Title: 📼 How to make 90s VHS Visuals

What's going on, everyone? My name is Tom from Dreadlabs, and today I'm going to show you how to make this.
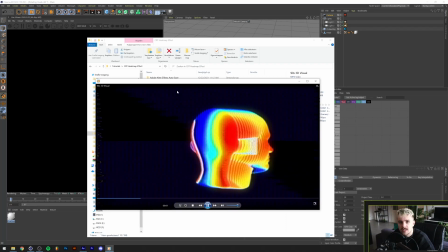0:07 Dreadlabs.
Alright, so I made this in Cinema 4D and After Effects, and to start out we're going to start in Cinema 4D real quick.
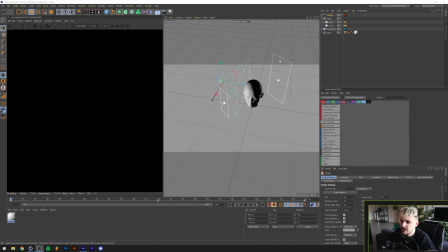0:17 So the setup of Cinema 4D is actually pretty basic. I'm actually not even using an external renderer like Octane or something. I am just using a normal setup file here, so I can click this Octane window away.
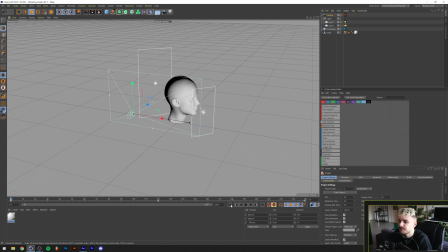0:30 Alright, so basically what's happening here is I'll just play it from like a distance. It's a rotating head with some lighting, and the camera is basically moving around. So looking into the camera, it basically looks like this.
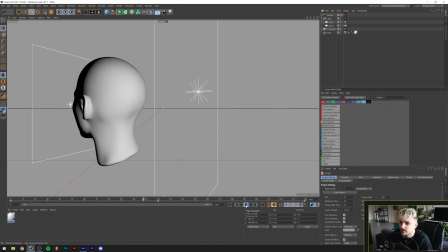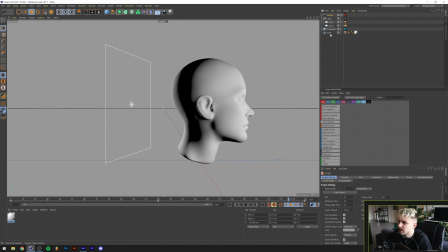0:55 So yeah, nothing too special going on really. This head, I got this from I think Turbo Squid or something. There's a lot of free head models out there. So I highly suggest you go and search for one if you want to use a head model.
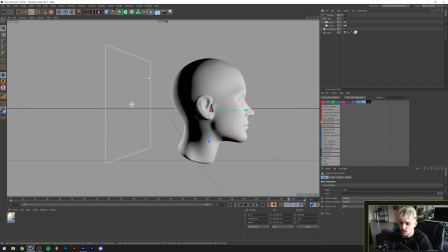1:07 Of course you can use any model that you like. I'm just going to press Alt and R on my keyboard to bring up the quick render region.
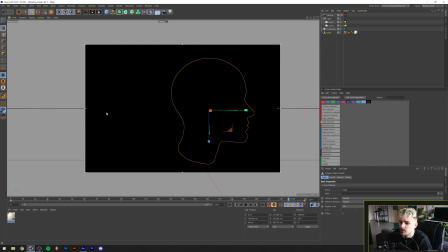1:18 And apparently this is not really like viewing correctly, so I'll just use the preview.
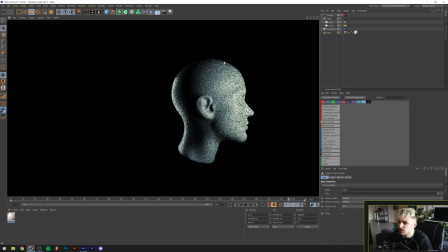1:26 So looking at this, as you can see, we basically use two lights, and those are just light 1 and light 2 here.
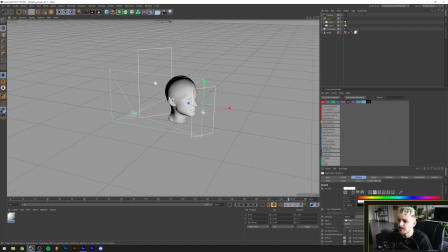1:32 Basically getting it from two different sides, one from the front and one from the back if we look at the top here. And this is kind of important because you want to have the back part lit up and the front part as well. Then in the render settings, so you have to animate the camera. Basically I just use some keyframes.
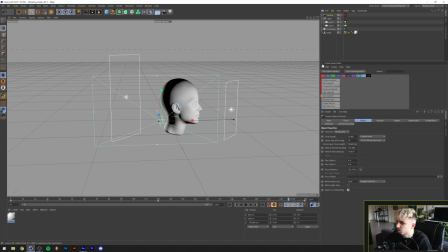1:51 So I'm just going to move this window up a little bit, remove the Octane node editor from the window because we don't really need that. Anyways, with the camera selected, we're going to go to coordinates. And as you can see, I just put a simple keyframe animation here of the Z position of the camera.
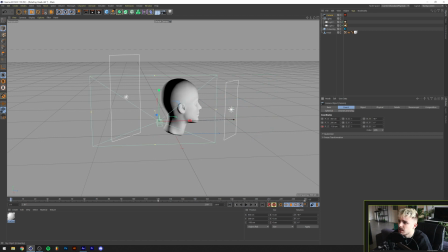2:07 Nothing too special really. Anyways, then on the head, I just used a glossy material, and now that I look at it,
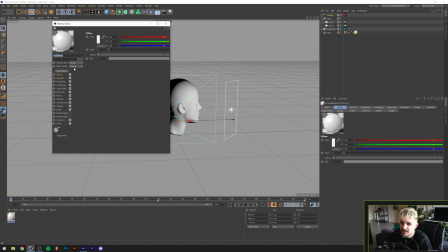2:16 I even made a big mistake because this is a glossy material from Octane and I'm not even using the Octane renderer.
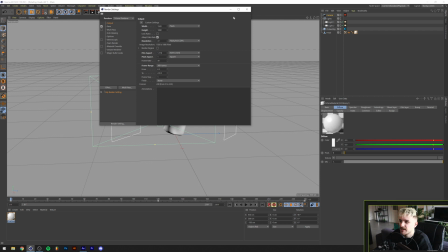2:22 So yeah, that's how simple this is. You don't really need anything fancy. So I'm just gonna go with the standard renderer here.
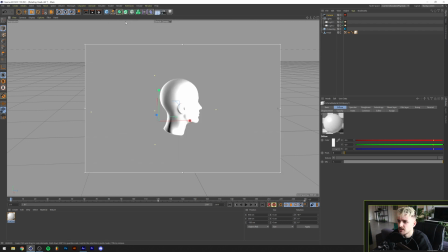2:30 See what that will look like. Yeah, a little bit overlit there. Anyways, what you kind of need is, I'll show you the final result in After Effects real quick.
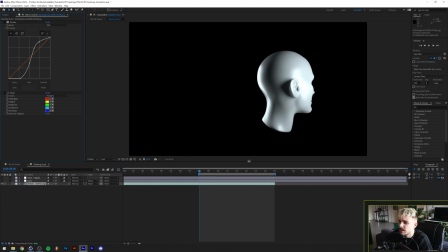2:39 So basically what you want to end up with is just a black and white loop of a rotating head like this.
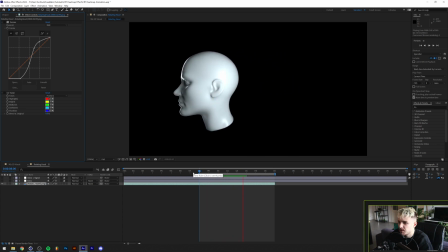2:46 And as you can see, this is probably one of the most basic renders that you can find,
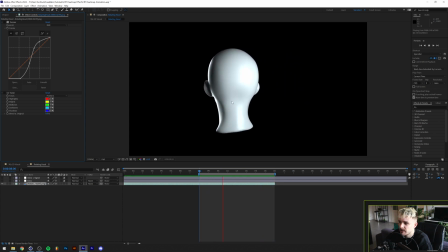2:51 with just a white glossy material so that the light reflects nicely. And I think that's all there is to say really.
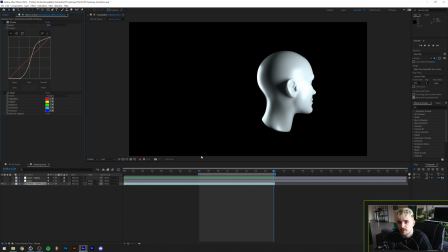2:58 So yeah, I'm just gonna go talk about all the effects that I use in After Effects on this one, because it's fairly easy actually, fairly simple. So the first thing I did was basically import the frames. As you can see in my folder here,
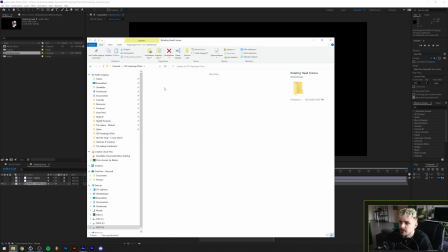3:13 I basically rendered out 239 different frames of the head in PNG format so that it will be transparent with a transparent background.
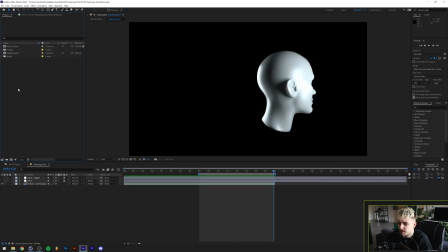3:23 And I just basically imported this as a PNG sequence. I made it 8 seconds long.
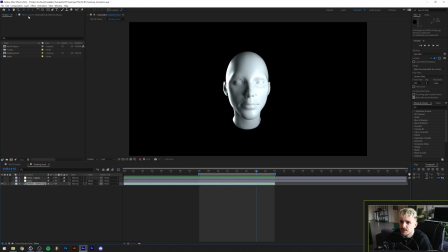3:28 So yeah, the first part we're going to do is, as you look at the effect controls here, I added a curves channel to basically increase the contrast, making the darker parts darker and the lighter parts lighter. As you can see, this is the curves that I made. It doesn't really have to do this specific. Yeah, if you just add more contrast, it's fine, honestly.
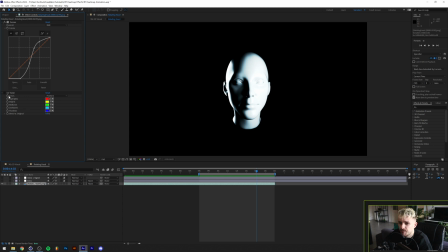3:48 And the next thing we did was add a toner. And a toner is basically the same thing as a gradient map in Photoshop. So if you turn this on, as you can see, I picked like these super bright colors to get that like kind of a heat map effect.
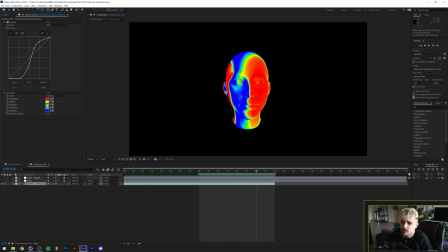4:01 Basically turning the highlights to red, the brights to yellow, the midtones to green, the darker tones to like a cyan blue, and the shadows to a darker blue.